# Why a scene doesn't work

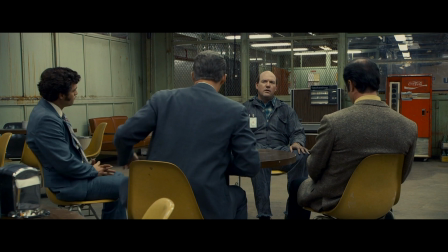0:01 This is a new series of short videos I'm doing looking at scenes. Whether they work, don't work or kinda work.
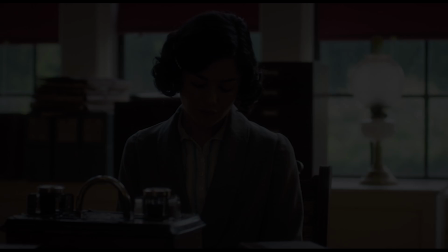0:08 Scenes are the building blocks of films. If your scenes are good, you're a long way to your film being good. This is a scene from a TV show called Rebellion. I wanted to look at this scene because it's easy to pick apart terrible scenes.
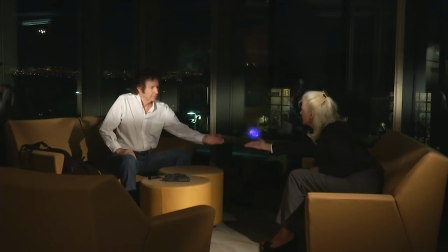0:21 But I'm sure the goal for the filmmakers watching this channel isn't just to be better than terrible.
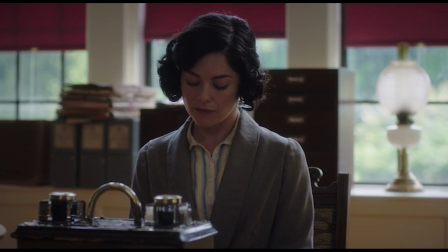0:27 This scene is not a disaster.
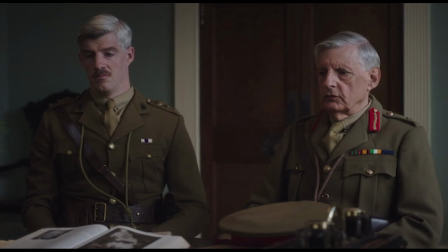0:29 The writing and acting are good, but because of questionable editing and camera positions, it doesn't have the tight grip on the audience that it should have. If you want to watch it first, it's on Netflix, between these timecodes. But if not, let me give you a breakdown.
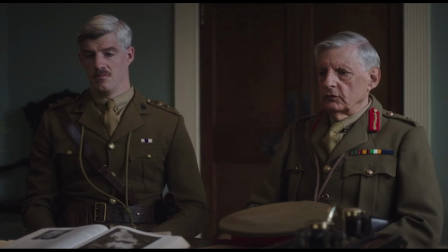0:45 General Lowe brings orders to Mr Hammond to round up members of a resistance group.
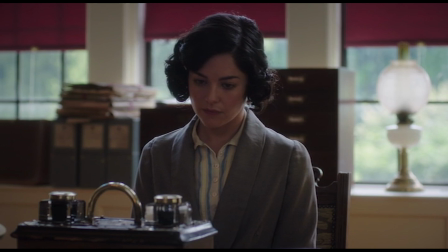0:51 Lowe says minor civil servants like May here are frequent sources of leaks.
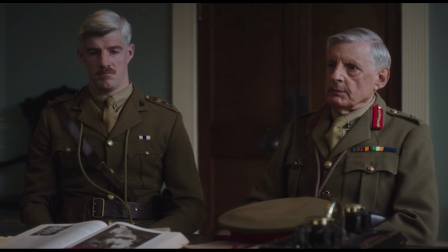0:55 She doesn't like the insinuation. Hammond says his boss would have to make the decision to act and he's away.
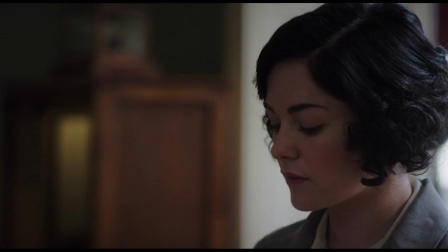1:03 Lowe insists something must be done and says he has information the German Navy has smuggled in guns for use by the resistance groups in Ireland.
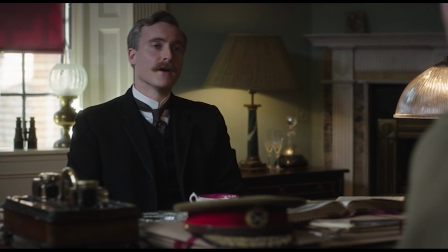1:11 Hammond refuses to do anything until he hears about this officially so General Lowe storms out.
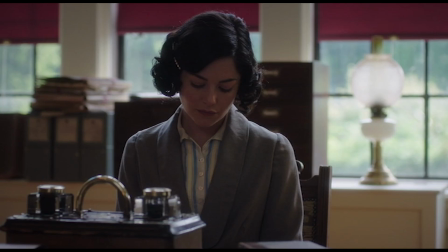1:20 I think there are two main things which stop this scene from being really effective.
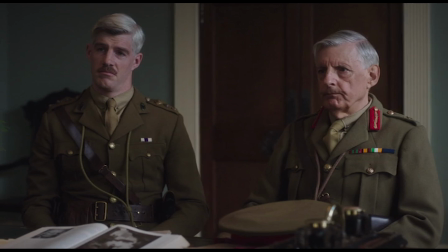1:25 One, in any scene, every time the camera moves to a new position, it takes a split second for our brain to figure out where we are. When this is done smoothly, we don't notice.
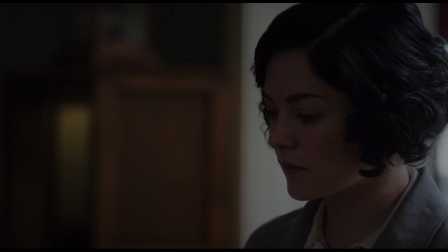1:36 But when it's not, it's jarring, and our brain is wasting a second, thinking about where we are now, instead of thinking about what's happening in the story.
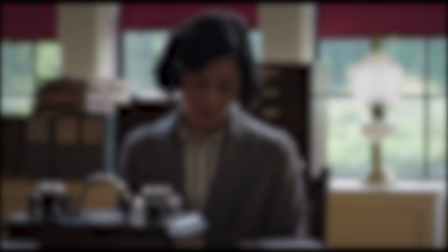1:46 This scene starts on a mid-shot on May. From this, we don't know where the character is in relation to anyone else.
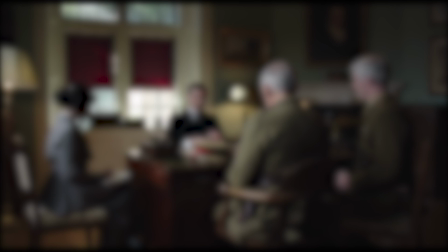1:54 It cuts out to a master to establish where everyone is. But this shot is so quick that first time around, I for one didn't register the layout.
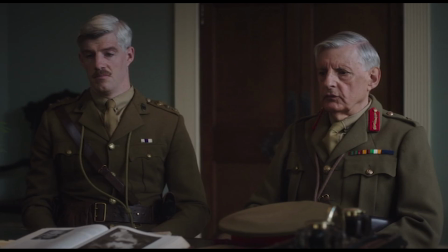2:04 We then have a couple of reverses and from there we go back to the isolated mid shot on May and General Lowe makes the comment that causes her to look at him.
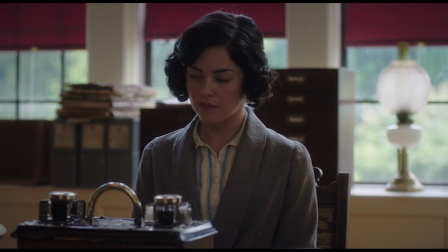2:12 Many of the people treasonable to England are to be found in the lower ranks of the government service.
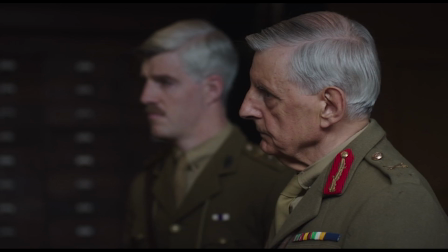2:18 But to see Lowe's reaction, we jump out to this profile on him. This is a jarring cut.
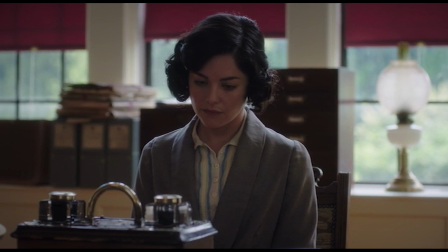2:25 The camera has jumped the line between these two characters, so even though they're supposed to be looking at one another, they're
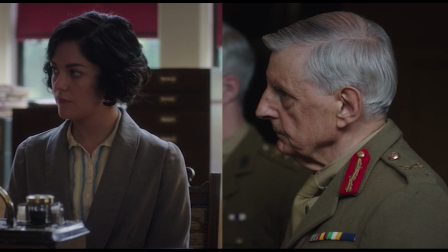2:34 both looking in the same direction. You could have gotten away with this if the master had established their positions for longer,
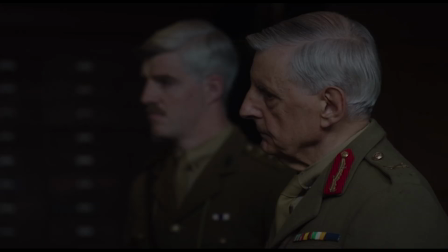2:42 or if you'd come out further on this profile so May's shoulder was also in the shot.
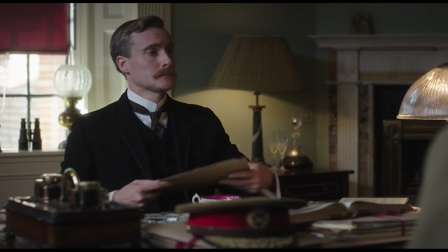2:47 But as it is, it's a confusing cut, certainly on the first watch.
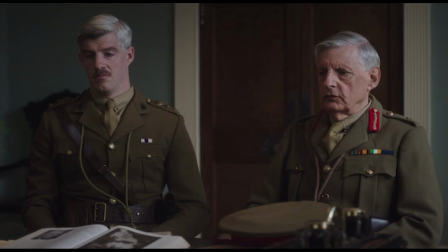2:52 This is not enough to ruin a scene, but it's enough so the audience's brains are wasting seconds subconsciously figuring out where they are, instead of taking in the story.
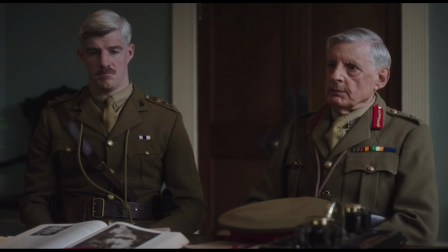3:02 The second thing stopping this scene from really engaging for me is the main points of the story aren't hammered home.
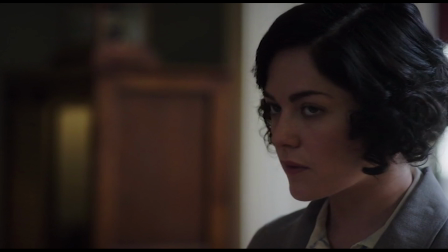3:09 The way I understand it, there are three major things happening in this scene.
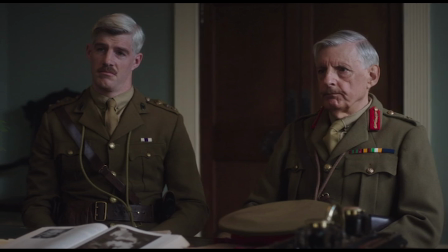3:14 The first is General Lowe telling Hammond, and by extension the audience, that an armed uprising is being planned.
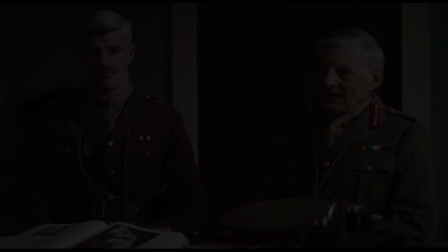3:20 Addresses and secret arms statues.
This is basically exposition, and it comes across fine in a way that works for the story.
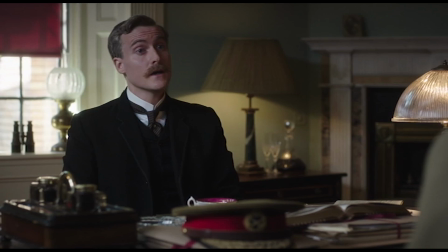3:30 The second and third points, the ones that are more character and emotion based,
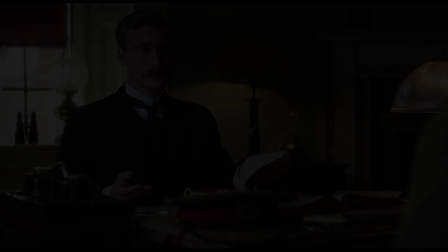3:34 are that Hammond won't officially record the General's warning that guns are being smuggled in.
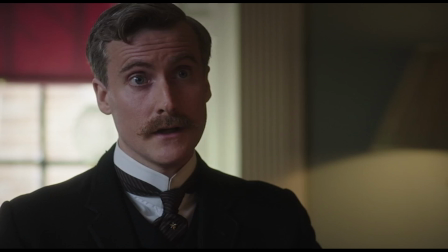3:39 That's as may be, but we've not been advised of that officially.
And two, May's subjective experience of what's happening.
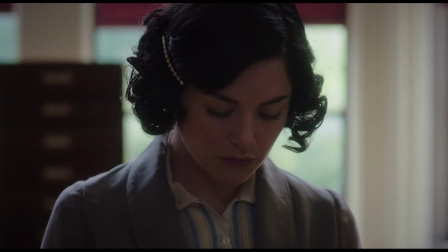3:47 With these two things, I get both are there, but neither stand out above the rest.
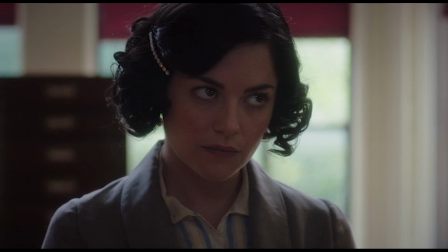3:52 There's a lot of quick cutting back and forth and neither of these points are given any space to breathe, so I'm not made to feel either of them.
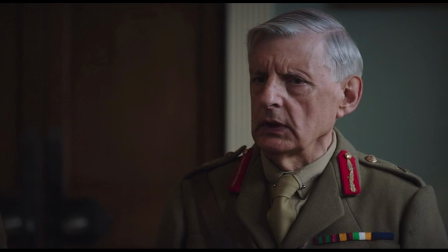4:00 Hammond's reaction to the information about the guns isn't highlighted any more than anything else.
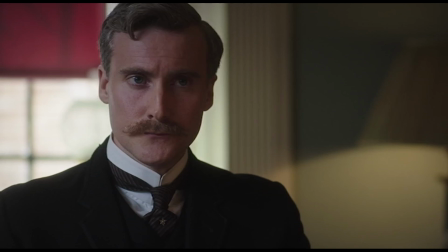4:06 For an attack here.